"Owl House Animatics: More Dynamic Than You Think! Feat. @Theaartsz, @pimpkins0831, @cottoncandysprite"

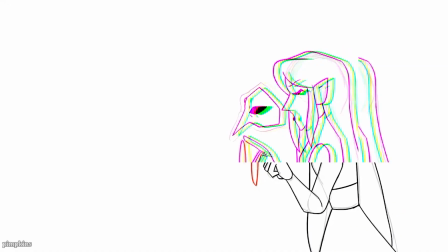[8:22] 7, 8, 9. 1, 2, 3, 4, 5, 6, 7, 8, 9.
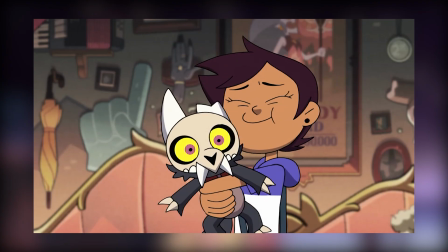[8:27]
Thank you so much, Pimpkins, for being willing to share this with all of us, and I am really looking forward to the finished animatic.
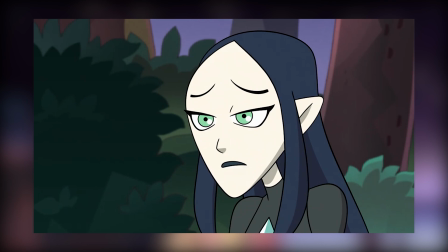[8:34]
Pimpkins considers her animatics as a part of her Humanity Unlocked alternate universe, which follows the canon,
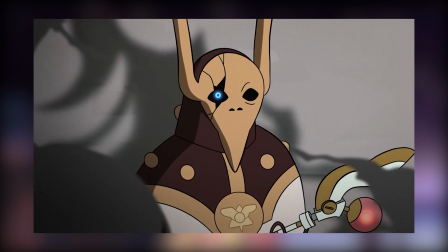[8:41]
but from the perspective of Emperor Bellows, with more moral gray area compared to the actual show.
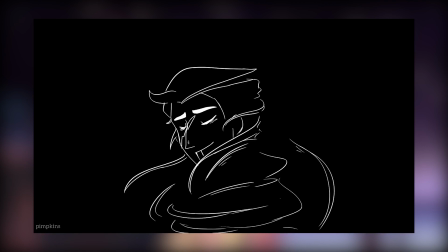[8:47]
If that sounds interesting to you, she's currently creating a series based around that and currently has 16 recordings ready to go for it.
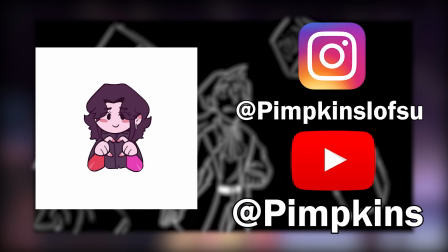[8:56]
Subscribe and follow Pimpkins for more details on that.
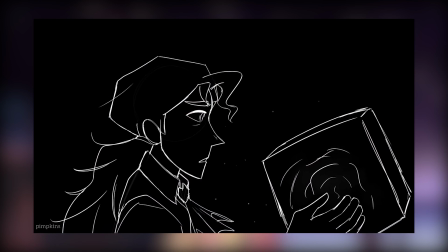[8:59]
She has other also impressive animatics as well, but there's so much that makes this one special.
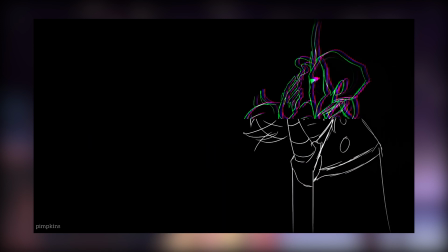[9:05]
From the quick pace, imagery, and integration of lore, you can't just watch it once to get the full picture,
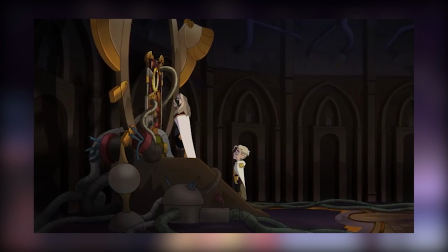[9:11]
and if the theories are to be believed, then Bellows' goal to bring back his brother really hits home on the song's emphasis on legacy,
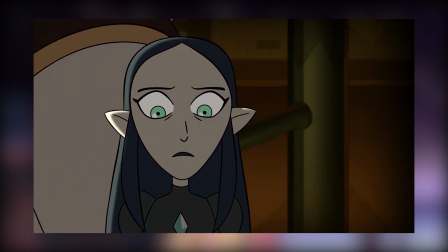[9:19]
making Bellows' actions villainous, but empathetic.
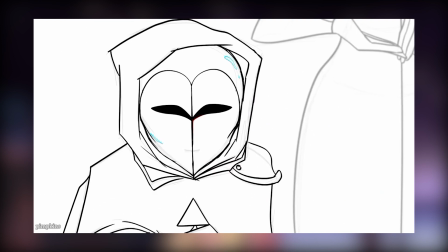[9:22]
I really will remember this animatic and Bellows whenever I hear this song from now on.
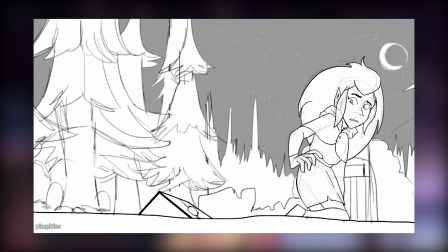[9:29]
Pimpkins, you knocked it out of the park. Simply breathtaking.
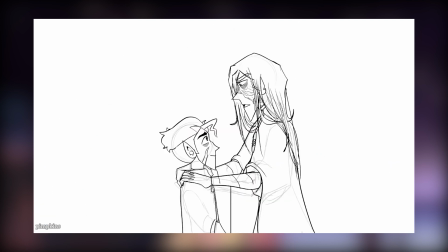[9:35] History has its eyes on you.
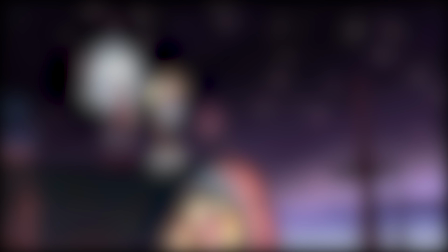[9:44]
The last artist I'll speak about for this section is known as Cotton Candy Sprite.
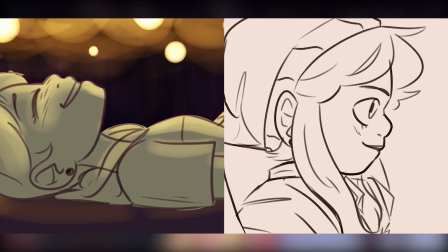[9:49]
I wanted to highlight two of their animatics that I found utterly beautiful.
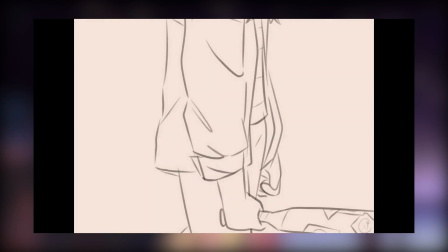[9:54]
The first animatic just came out while I was editing the Owl House musical video actually.
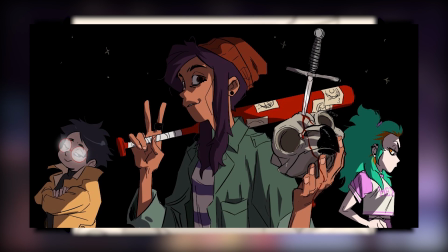[9:59]
It's called Vaudeville and features the beta alternate universe versions of the show's characters.
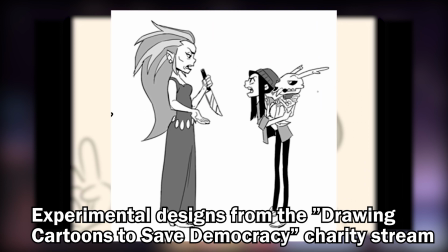[10:04]
Basically designs for the characters that existed at one point in the development process when they were older and the show had a more mature tone to it.
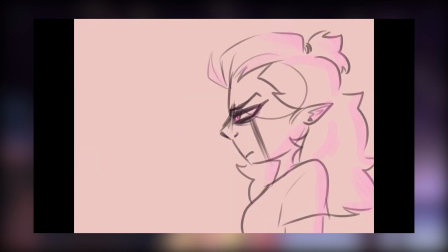[10:12]
This one tells a story that's communicated through its visuals, so while there isn't a ton for me to break down here,
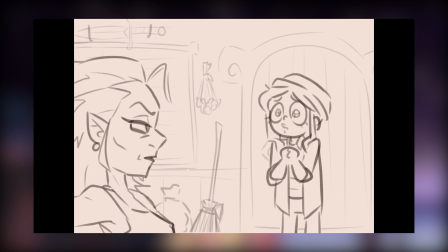[10:19]
I just wanted to say how beautiful and fun this one looks.
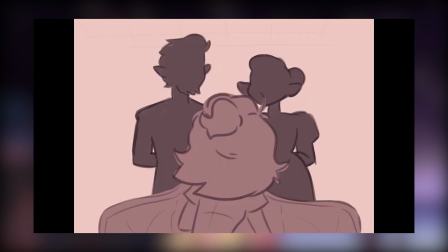[10:23]
The beat is bright and bouncy, which contrasts the darker lyrics and visuals of the animatic,
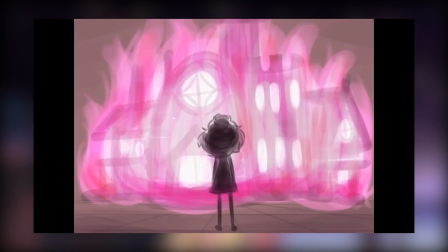[10:29]
and Cotton Candy Sprite's lighting is beautifully utilized at the end of this animatic.
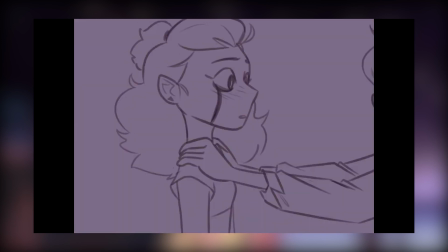[10:35]
It's really entertaining, so give it a watch if you have the time.
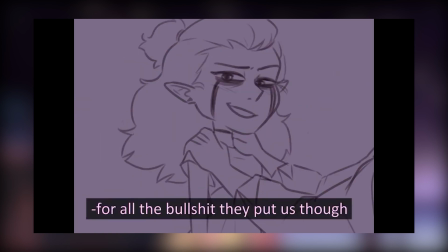[10:39]
It certainly deserves some love considering the level of detail and collaboration between the song and visuals that we're seeing here.
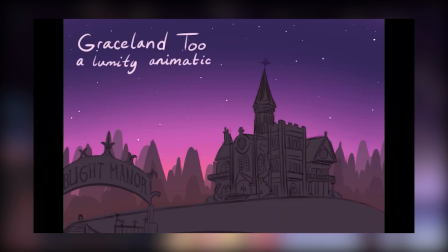[10:47]
The second animatic she made was to a song called Graceland 2 by Phoebe Bridgers.
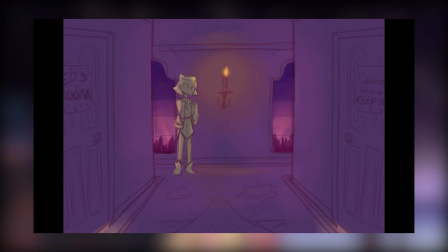[10:53]
The art style is so unique, and the color, it helps induce a deep emotional resonance when paired with the song.
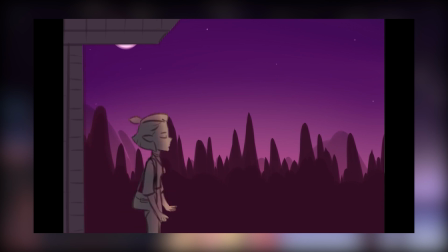[11:01]
My heart simultaneously sinks and soars when watching it.
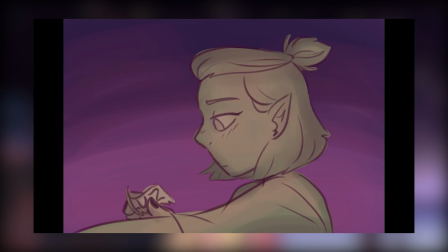[11:05]
You really feel what Amity and Luce are feeling even before a word pops up,
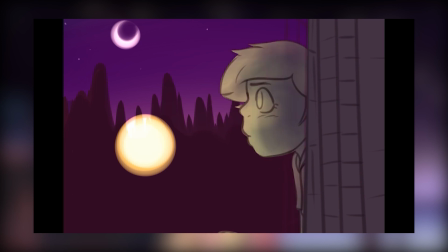[11:11]
which speaks volumes to the skill of Cotton Candy Sprite's integration of visuals into an already emotional song.
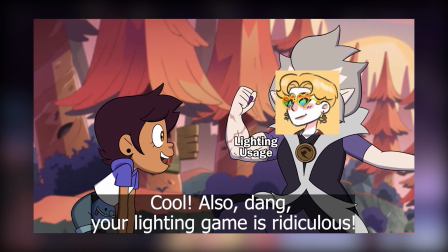[11:18]
The visual aspects of this animatic also show the importance in light in communicating its themes.
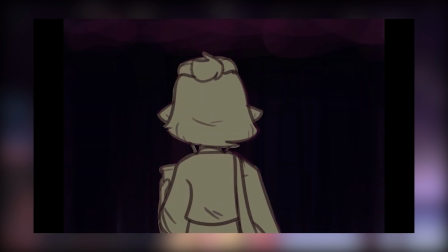[11:24]
When Amity's in the dark, the meaning is literal. She's lost or searching for something.
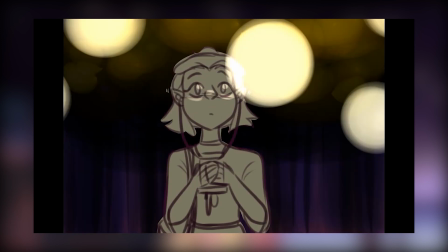[11:30]
It's not until she stumbles upon Luce's light glyphs that she's able to find where she needs to go.
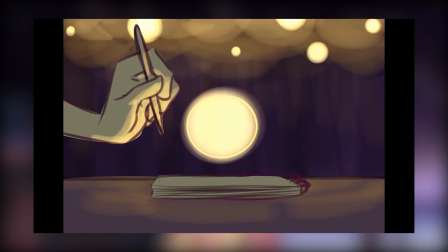[11:37]
Meanwhile, Luce may have plenty of light to provide for others,
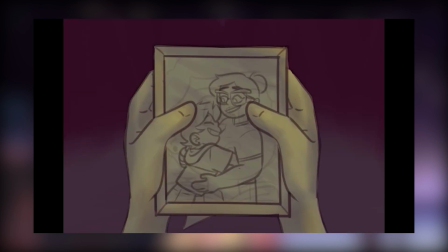[11:40]
but there's a clear loneliness to her after reflecting on going home and back to the way things were.
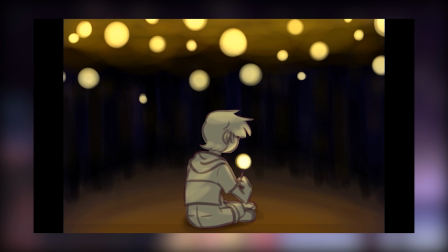[11:46]
We may not see her expression, but Cotton Candy Sprite's use of color and framing make it apparent.
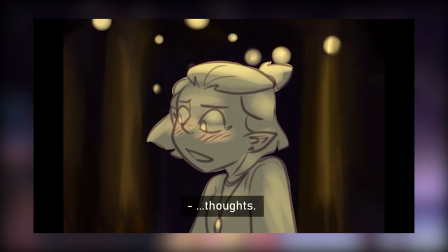[11:54]
Amity's company ends up breaking that loneliness and gives her courage.
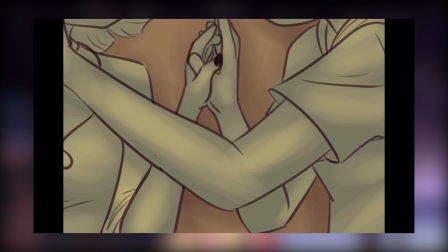[11:59]
Maybe it's a stretch, but I think there's something hidden in this beautiful love story.
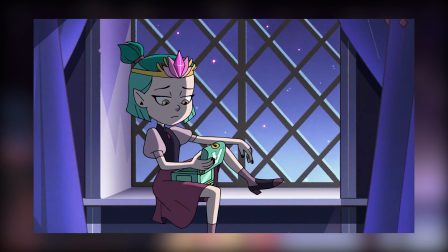[12:04]
Between the song, the visuals, and what we know of up to the first season of The Owl House, when this animatic was made,
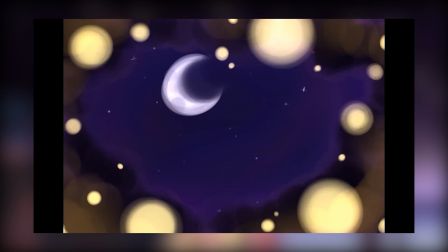[12:11]
I think this animatic tells a lesson about the power of honesty.
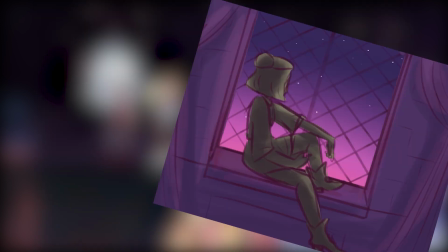[12:17]
It spends time reflecting on Amity's secret from Luce,
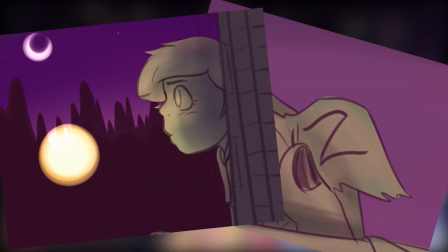[12:21]
and Luce's internal struggles surrounding what she wants to do and how she's gonna tell her mom.
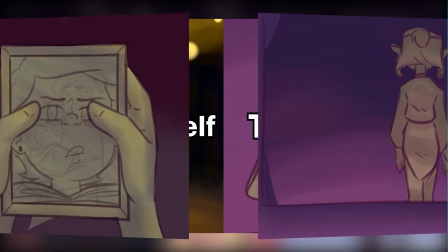[12:27]
At the center of all this is a lack of honesty.